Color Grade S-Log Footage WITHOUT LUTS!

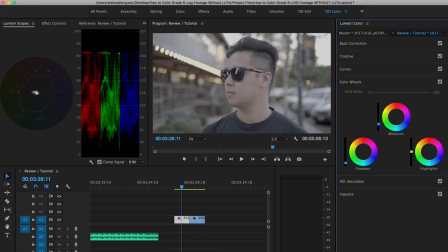4:12 Probably just about here, we're getting there, guys. We're just stretching and pulling. Lower our product there. Maybe the shadows a little bit more. And again, we do not want to go past zero.
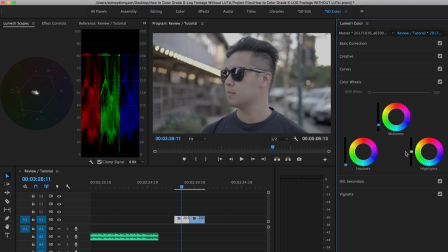4:26 We do not want any of this stuff touching zero at all. So here we go, we got that there. And then what we're gonna do is push the highlights up. Oops.
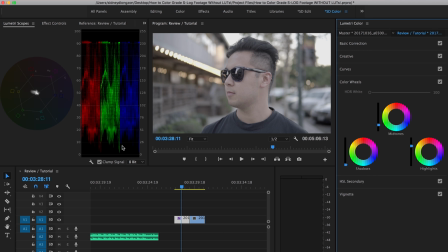4:40 Let's see. Product right over there, looks pretty good to me. Look at that. Cool, so we're probably gonna adjust that again, but now we're gonna go to basic correction. We're going to go to the shadows and we're going to just lower it.
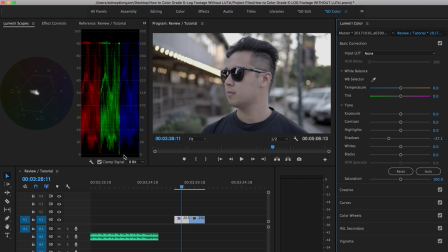4:59 to about there. Also paying attention to where your RGB parade is. And if it looks like it's touching the zero marker, just go back to color wheels and just adjust the shadows just so that it does not touch the zero, probably like around there.
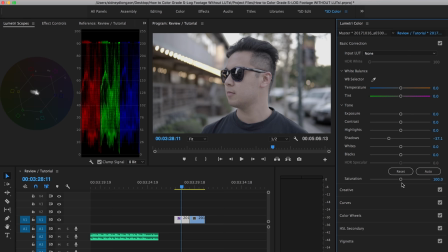5:19 Okay, awesome. So right after that, let's just go and adjust the saturation and increase it. And here, basically what I'm doing is that I'm just kind of going through all the adjustments and just kind of looking at the clip as well as the RGB parade and just kind of get a good balance of the whole thing.
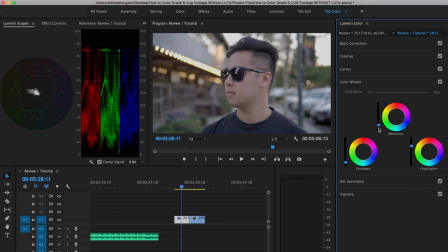5:37 And so it's going to take a little bit to adjust. And the idea is to just keep going back and forth with the basic correction and the color wheels. So I'm looking over here. I could probably push my midtones actually a little bit higher so that it reaches 90.
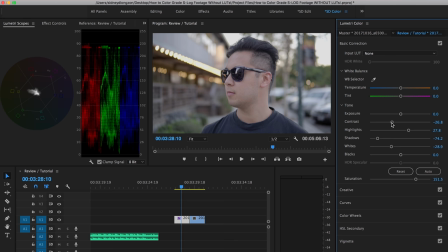5:52 I also like decreasing the contrast to give it a more filmic look. But when I do that, I also like to adjust the shadows so that it gives a more natural and softer contrast look to it.
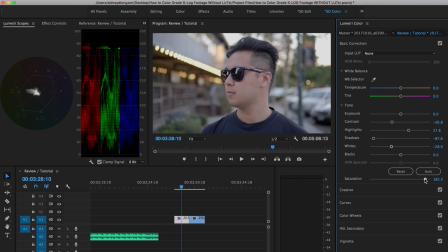6:05 Just increase the saturation. Now let's go to the other clip with no picture profile.
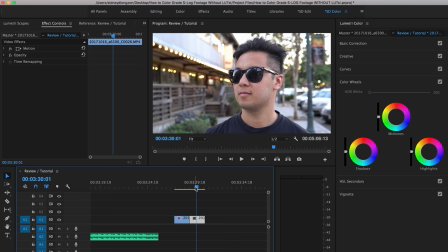6:13 So here has a bunch of contrast. It's definitely way overexposed over here in the highlights versus the S-Log footage here,
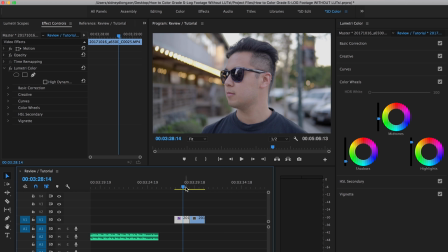6:21 which gives a softer fall off, looks a little more natural, which is why a lot of people like to film an S-Log.
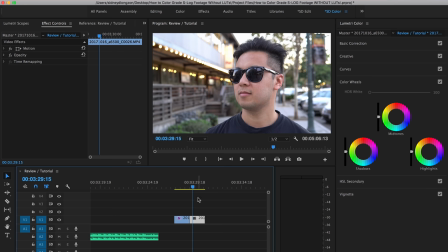6:27 And the clip with the no picture profile looks a little too video-y for some reason,
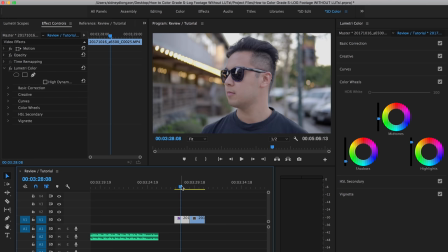6:32 where the S-Log 3 footage looks really soft and looks really cinematic and very clean. So you can stop there, but I like to take it a step further and improve the image a little bit more. And to do that, just go to curves. And here, basically what I want to do is that I want to create a slight S-curve.
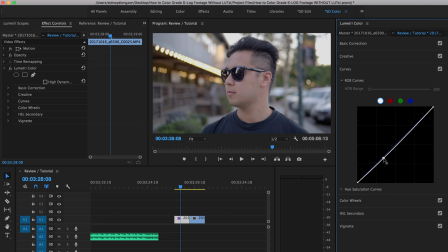6:50 And to do that, just select a point right over here, lower it down just a little bit, and then select a point right here and raise it up just a bit. And you'll see that it creates a slight S, but also you'll notice in the clip that it's a little more contrasty,
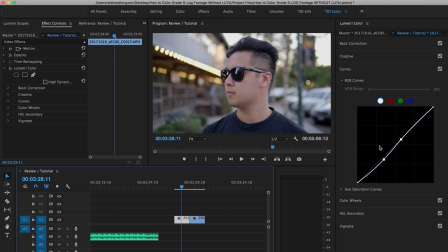7:05 which is good, which is what I'm going for. And all this is up to you. So if you want a little more contrasty, you can go lower. If you want more of a softer look, then, you know, kind of keep it neutral. But really, this is where you want to get to when you're grading S-Log footage, is to make it look as natural as possible.
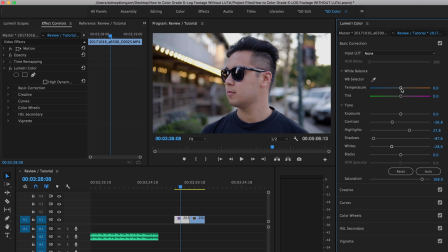7:21 And then from there, you can add more style to it by making it warmer or colder or more contrastier or whatever you want.
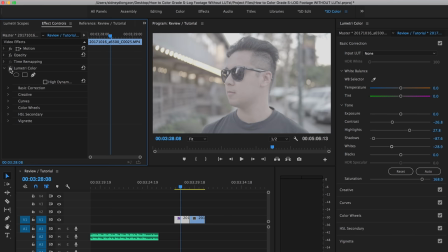7:31 And again, to compare it from before to now, much better. And that's it. Well, hopefully that was helpful to you. Now, if you don't want to go through this process every single time you have to color grade S-Log footage, not to worry, I made a LUT just for you.
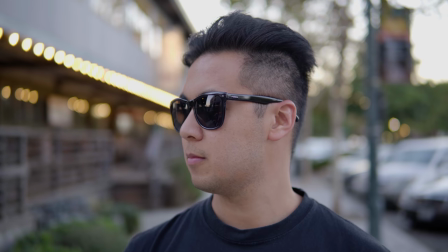7:47 In fact, I made two, one LUT for outdoor S-Log footage and another LUT for indoor S-Log footage. So make sure to check them out in the links below. And if you're new to this channel, then subscribe and join this awesome community of storytellers helping each other out. Seriously, the whole purpose of this channel is to help you guys become better storytellers than me. That is my passion and I just want to spread the love. Anyway, if you got questions about filmmaking or camera gear, then let me know in the comments below. Now grab your camera, get out there, and tell some great stories. See ya!